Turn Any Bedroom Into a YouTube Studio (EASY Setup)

In this video, I'm going to show you how you can transform an ugly and boring bedroom into an epic content studio that you can use to record your own videos for YouTube or any other social media.
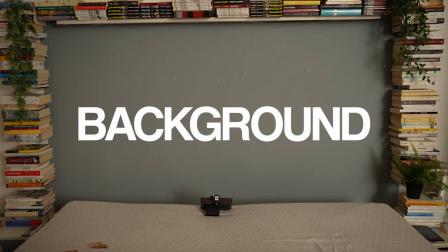We're going to talk about background, positioning, and lighting.
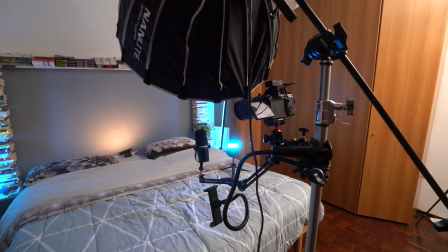And also at the end of the video, I'm going to show you how I put the entire setups on wheels so that you can use only one single stand, not having tripods all over,
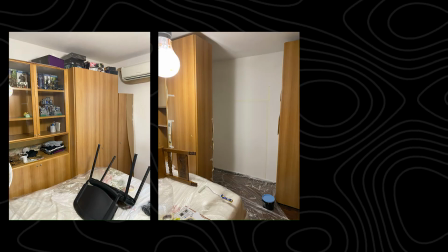and then you can move it around to have different angles. This is the room that I started with. It was pretty ugly because it was my bedrooms when I was a child, and then I decided to transform it and kind of remodernize it a little bit by removing this orange closet and then by repainting the wall in the back.
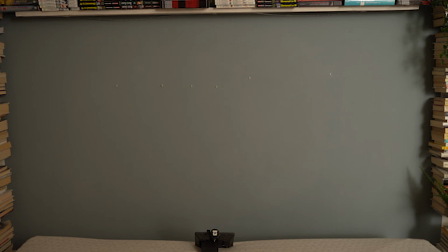Instead of having it yellowish, I painted it light blue, kind of grayish.
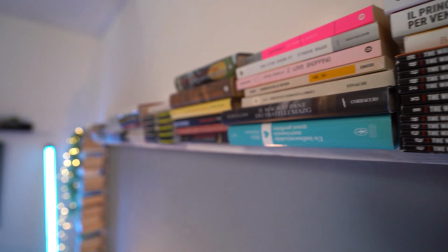Then I wanted to create bookshelves to then have all around the framing and all around the bed.
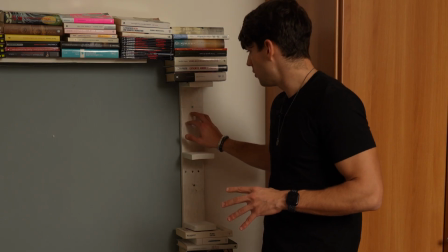So I decided to create some by myself, and then I drilled them into the wall and placed some books on top of it.
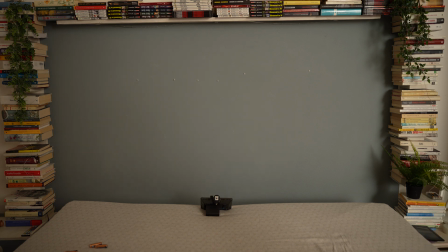I wanted to create a sort of a frame around the bed. So I create two that are exactly the same that will go on the side and one that will go on the top.
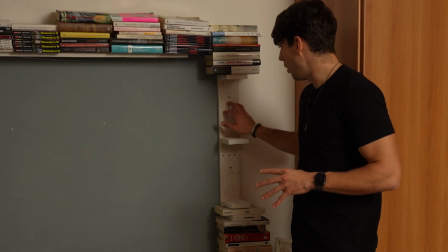So as you can see, I drilled on the wall the bookshelves right here, one on one side,
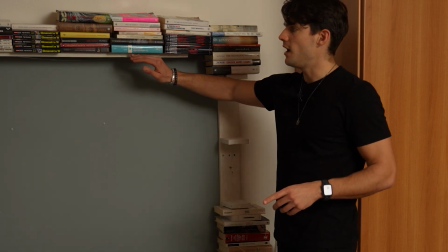one on the other side, and then I have it also part of the top, and then I fill it up with books.
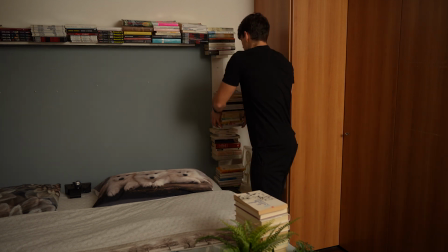As you can see right here, I'm just gonna fill it up on all sides, just like that.
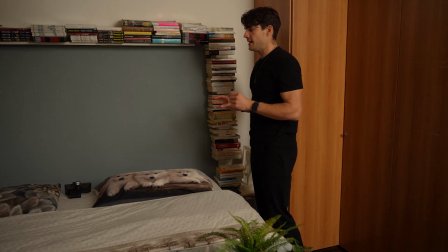There you go. And then what I wanted to do on both sides is add a little kind of like a little plant that will go down on the bookshelves,
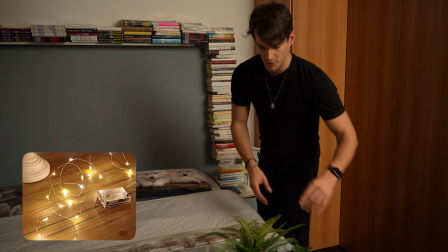and then maybe we can add some fairy lights afterwards. At the moment, I just got two.
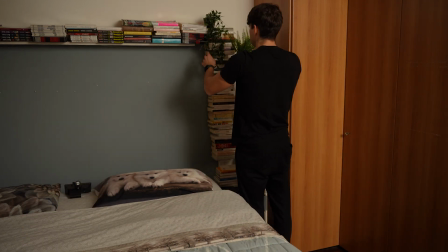So these are two from IKEA, super cheap plants, but they look great, especially in videos.
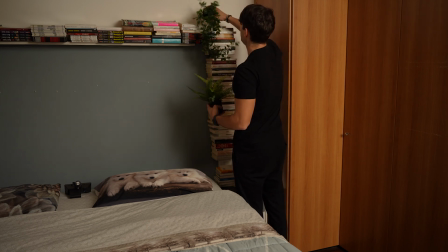So let's try to have them up without have them falling like this. And then we have one in the bottom right here. And there you have it.
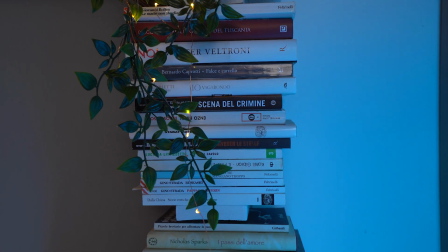I did already the same thing on the other side. We have just one small plant that is coming down from the ceiling, from the top of the bookshelves.
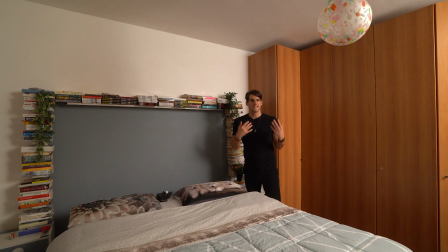And this is because I want to try to have symmetry. Now we need to find the positioning.
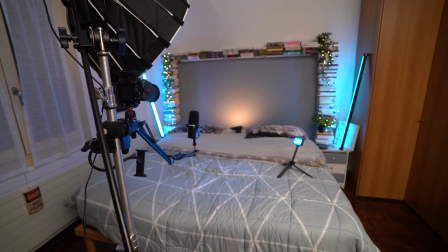Where are we going to sit? Where are we going to put the camera and also the light? Now, the concept is that obviously if I'm trying to design this background,
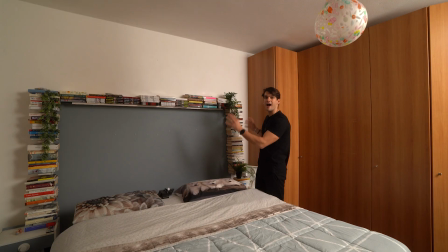I would like to stay in the middle so that I can find symmetry in between these two bookshelves.
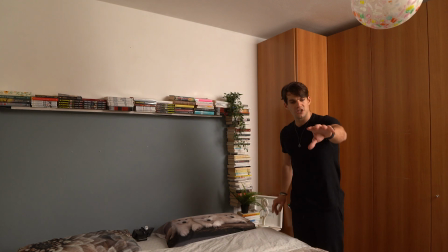So I'm gonna have to sit in the bed, and then I'm gonna position the camera so that I can find symmetry in the background.
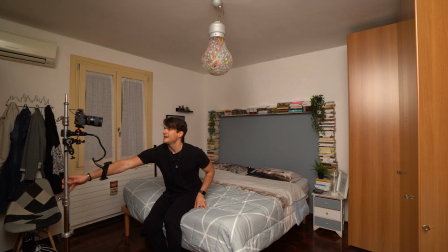So let's try to do that. So I'm gonna grab my Cam A, then I'm gonna try to position it
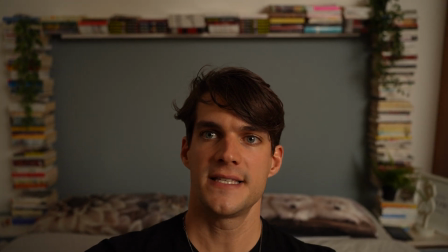on the tripod so that I can have some symmetry just in the background.
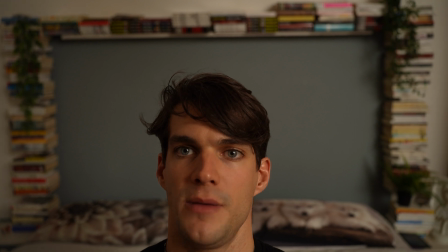And this looks pretty much it. Looks really good.
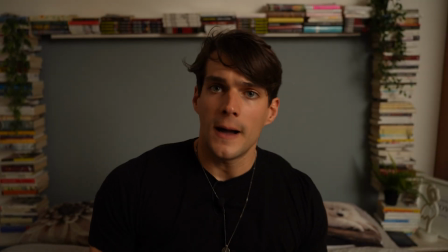I need to try to remove the white wall that I have on this side.
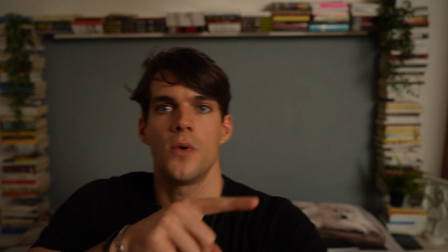So I don't want to have this part right here. And also I don't want to have this part right here of the wardrobe.
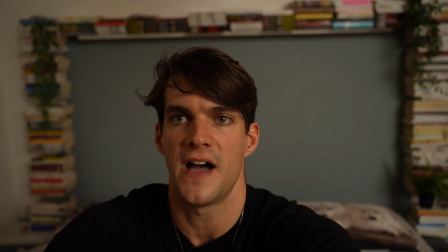So I want to try to find the perfect angle.
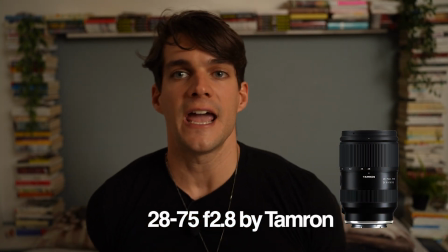Currently, I am using a 28-75 f2.8 by Tamron on my A7 IV camera.
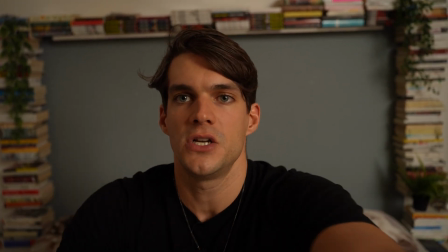So this looks pretty good.
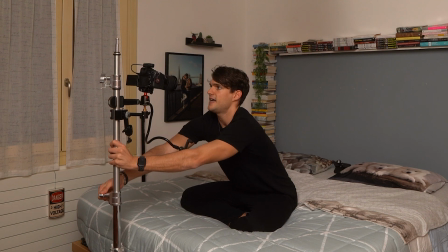I think maybe I need to reduce the height of the camera, just like that, to make sure that, again, I can find the symmetry.
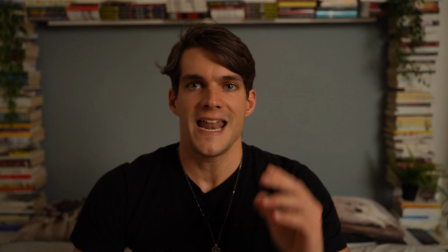Now, there's one thing that I'm not a big fan of, is that I don't want anything usually behind my head.
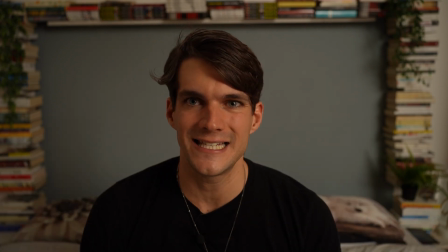And in this case, I can see that I'm a little bit touching the bookshelf. There's not much we can do.
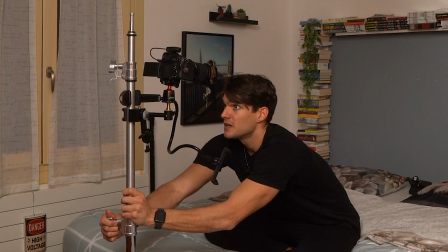I'm gonna try to stay a little bit lower and also decrease the height of the camera.
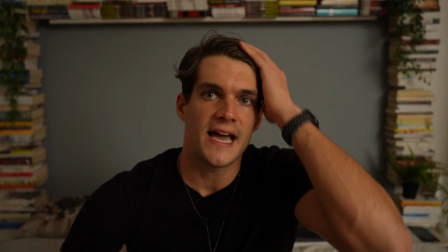Just make it a little bit shorter, just like that. And I think this looks pretty good.
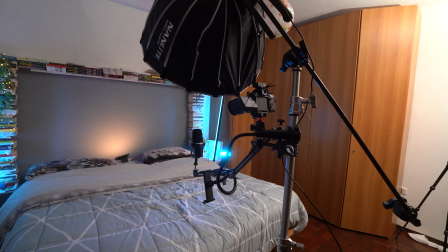So next, now that we found the framing, we have the symmetry, we have the plants, we have the bookshelf, we have the background.
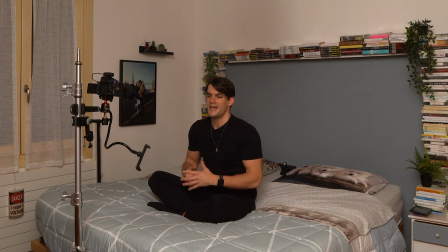Obviously, I'm not a big fan of seeing the bed, but there's not much we can do because the room is pretty small.
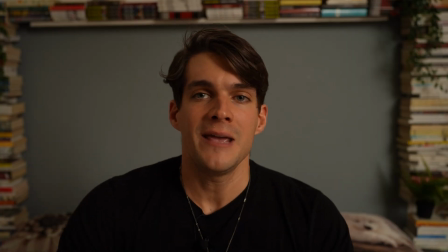I could try to remove the bed completely, but this will not make it very functional.
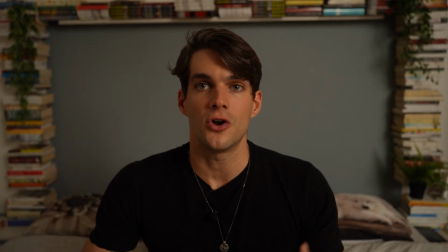Reason being is because if I want to record a quick YouTube video, quick content, then I don't want to move the bed all the time.
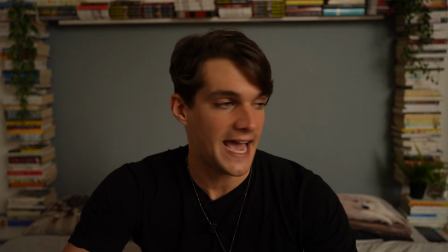So we need to try to play around with whatever we have right now. So I just want to make sure that I don't see the pillows.